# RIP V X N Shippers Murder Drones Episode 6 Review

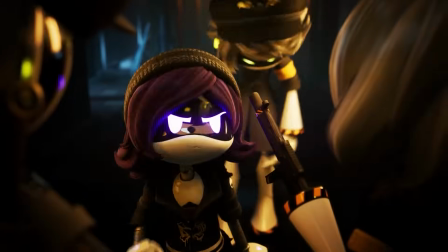0:01 Ew. Don't date my robot, please. He's his own person!
Not even gonna pretend that this wasn't the highlight of the episode for me.
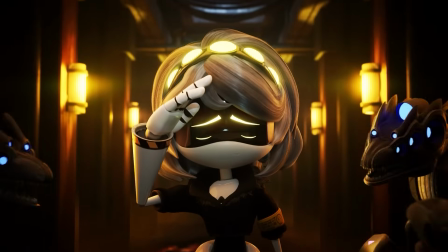0:09 Though V nearly dying came close. Though not for the reasons you're thinking.
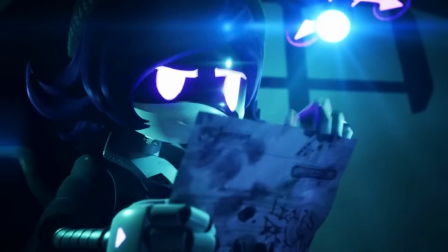0:14 Welcome, folks, to another wonderful edition of me discussing animated shows with overly aggressive shipping.
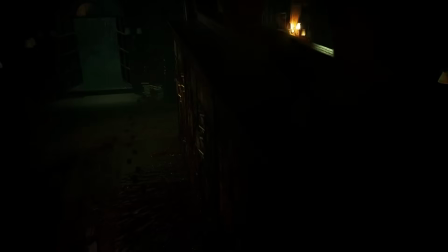0:20 Dead End was a banger. And yeah, I've been a little bit worried about this show after the last episode was kind of a premise without a plot.
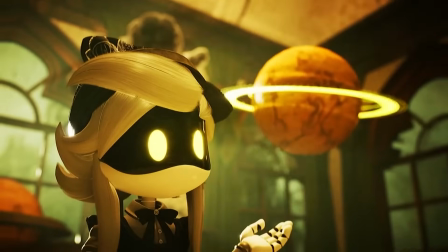0:28 It gave us plenty of nightmare fuel while giving us nothing that we hadn't already guessed.
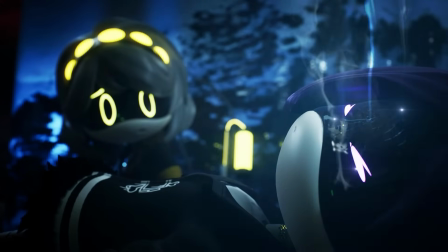0:33 But this latest episode will take the series in a direction that I loved, raise the stakes, and horrify me in all the right ways.
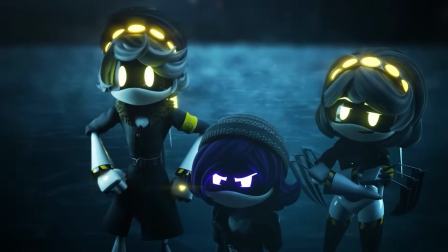0:39 Could we have used more Jay? Always. This episode though is way too solid for me to be mad.
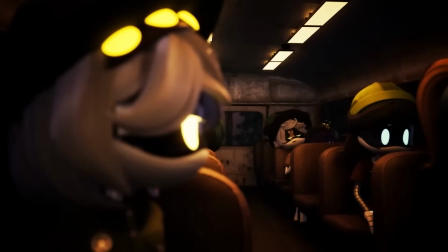0:45 Unless you were shipping V and N. But at this point, y'all had to have known that the only letter she was catching was an L. I just didn't think it would happen so soon.
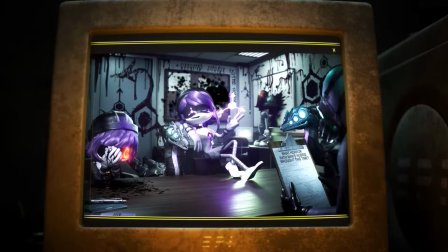0:53 This is just gonna be my thoughts on the episode, what I liked, what was kinda mid, and how V is about as dead as Jay is.
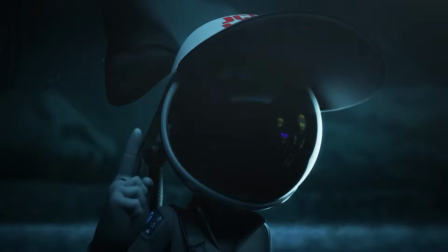1:00 Real tired of killing this one.
So I'm just gonna piss off my entire audience by saying that I kinda don't care for V's sacrifice at the end.
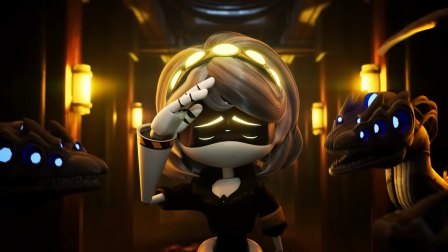1:07 Yeah, the moment itself, on its own, is good.
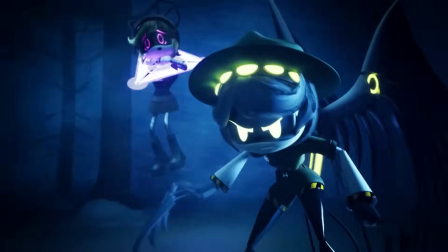1:11 It's checking all the character arc boxes, with V going from trying to murder Uzi, never calling her by her name,
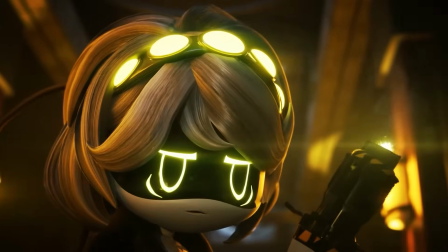1:17 to finally calling her Uzi while telling her that she trusts her before sacrificing herself.
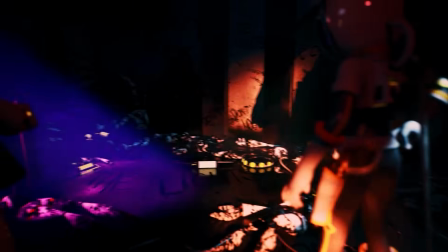1:22 This works. On paper. In practice though, unless I see a body, I'm not buying it.
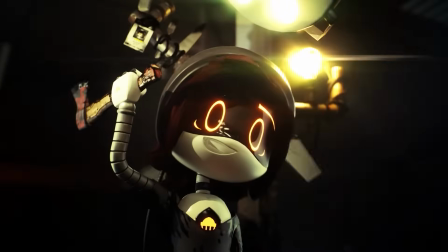1:29 The main reason for this is that this episode really doesn't do enough on its own to work as a proper send-off for V. Dead End is juggling a lot of stuff.
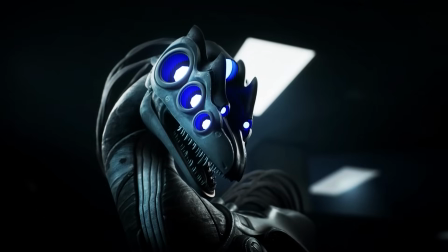1:38 Between the sole survivor who I just googled now is called Alice, raptors, Tessa telling Anne about Earth, and worrying about what to do with Uzi,
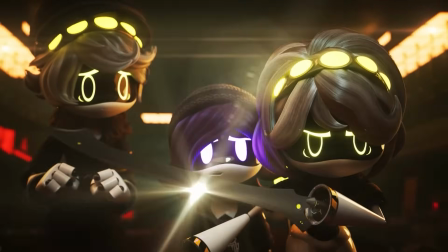1:45 Sin hijacking Uzi, ships, V spends most of this episode kinda just chilling before biting the bullet at the end.
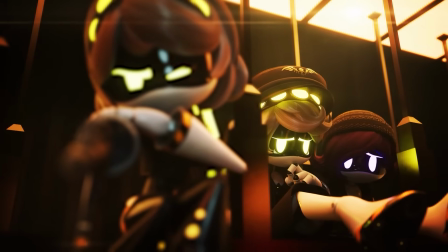1:51 This lack of prevalence makes it feel like there isn't enough build up for the show to actually follow through and kill her,
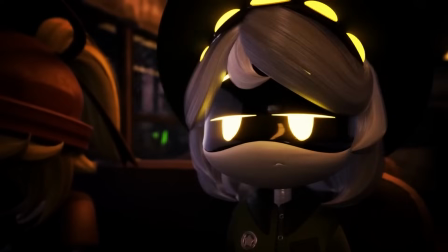1:57 as this scene does complete an arc, but it's one that we've never seen V really internalize or mull over.
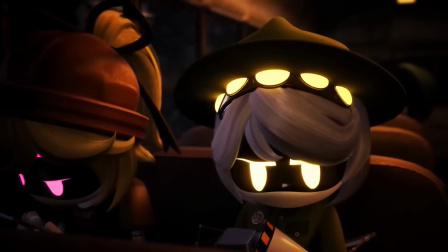2:02 It's been background noise, which is kind of V's whole bag.
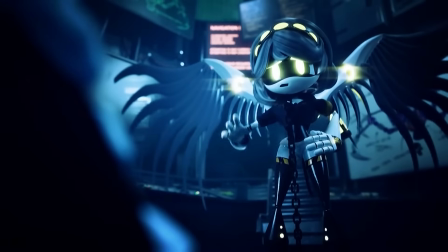2:06 As if I can fault this show for anything, is that it kind of struggles fitting V into the bigger story on a similar level as N and Uzi.
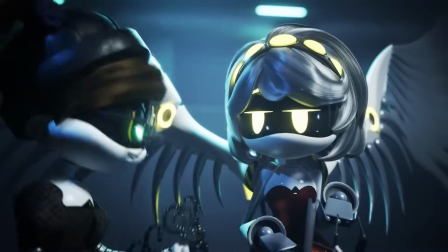2:12 She's there, she's fun.
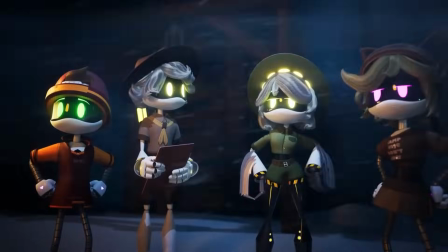2:19 But it always feels like the things that make V relevant are the things that happened rather than the things that are happening.
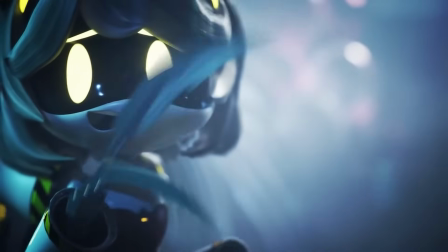2:25 She knew about the solver before anyone else did, but it didn't say shit. We went into her mind and she barely talked.
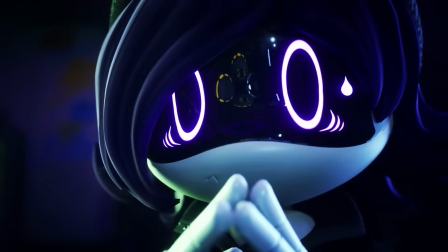2:32 V isn't a bad character, but because of not wanting to spoil the mysteries, V ends up being the person who we never really get an in-depth look at.
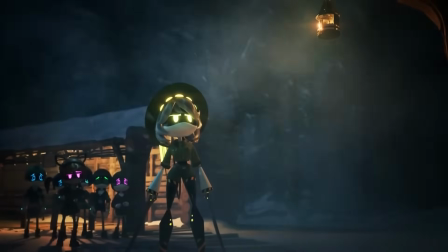2:38 She's never really given the time to process what she feels for N, or really deal with her fear of Uzi becoming another Sin,
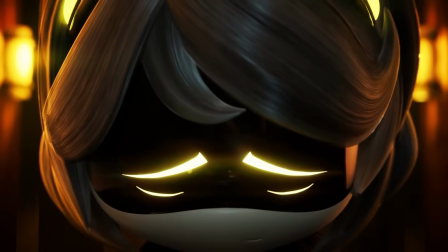2:44 making her dying right here feel not as impactful as I think it could have been.
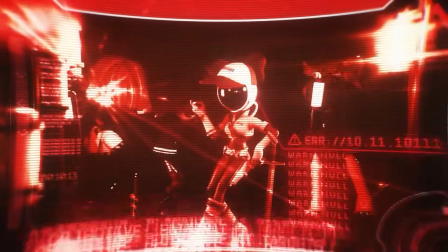2:49 But also leads me to not really believe that she's dead here. We'll probably get more of her later, as even worst case scenario that she did in fact get turned into Raptor Chow.
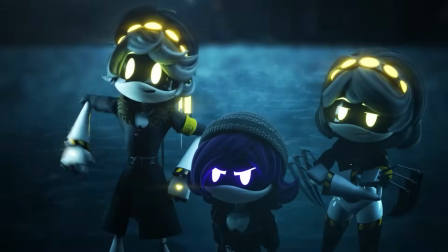2:57 This episode establishes that Jay and the other Mergens are being cloned by the company.
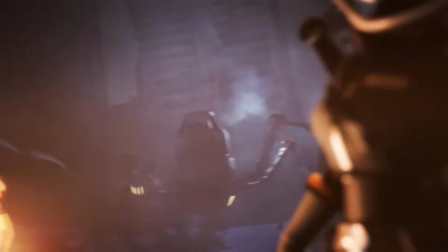3:02 So even if we lose this one, another version could always pop up later down the road.
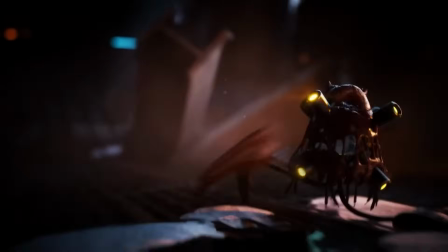3:08 Though the real nightmare scenario for me is that a Visa reassembler core fused with the other ones in the oven,
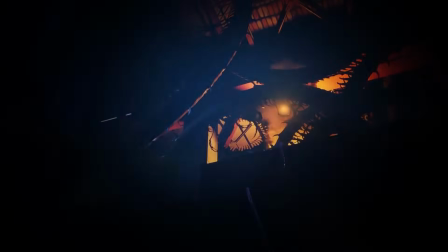3:13 as that would just be horrifying and a fitting final boss for the season.
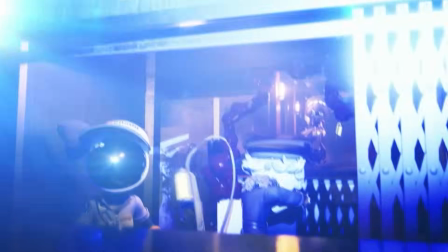3:18 I do like the scene, I think all the moves are really dope, but overall, it's cool, but I'm not convinced whatsoever.
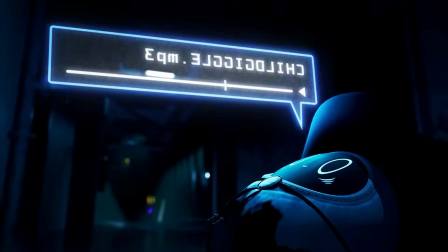3:26 Moving on, the rest of the episode slaps.
Shoot the baby immediately.
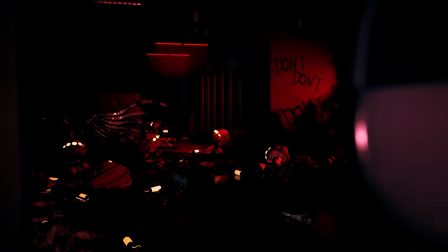3:32 That's not good enough!
Like really, I don't have anything to complain about here. Like always, this show is really fucking good at directing horror.
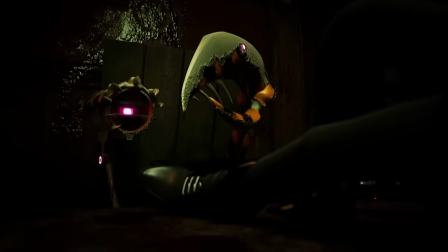3:40 Even if it's not keeping you up at night scary, it nails tension and suspense.
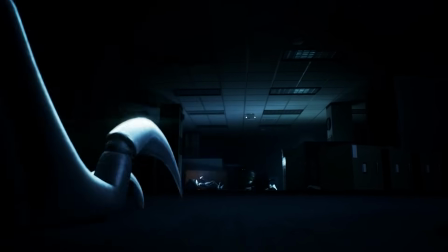3:44 From the opening shot of a drone hiding from a Jurassic Park homage, the show is immediately able to suck you in.
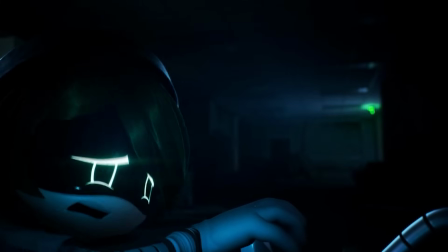3:50 The dark confined spaces, the looming danger in the distance, but it also creates an active goal of the girl trying to save her friend, only for them both to meet the same fate.
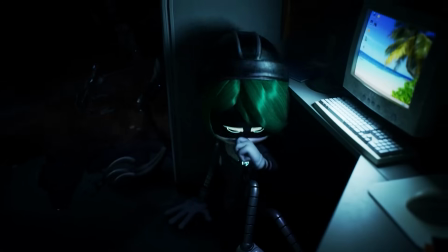3:58 This show is really good at these horror moments, as it sets these micro goals so that even if we don't know who the person is,
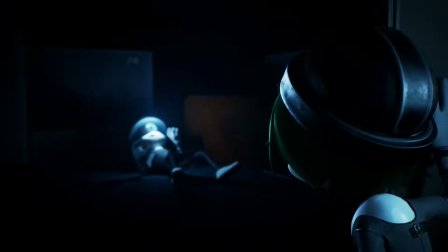4:03 we're able to become immediately invested in their situation and want them to come out okay. AKA, we don't want them to just immediately die.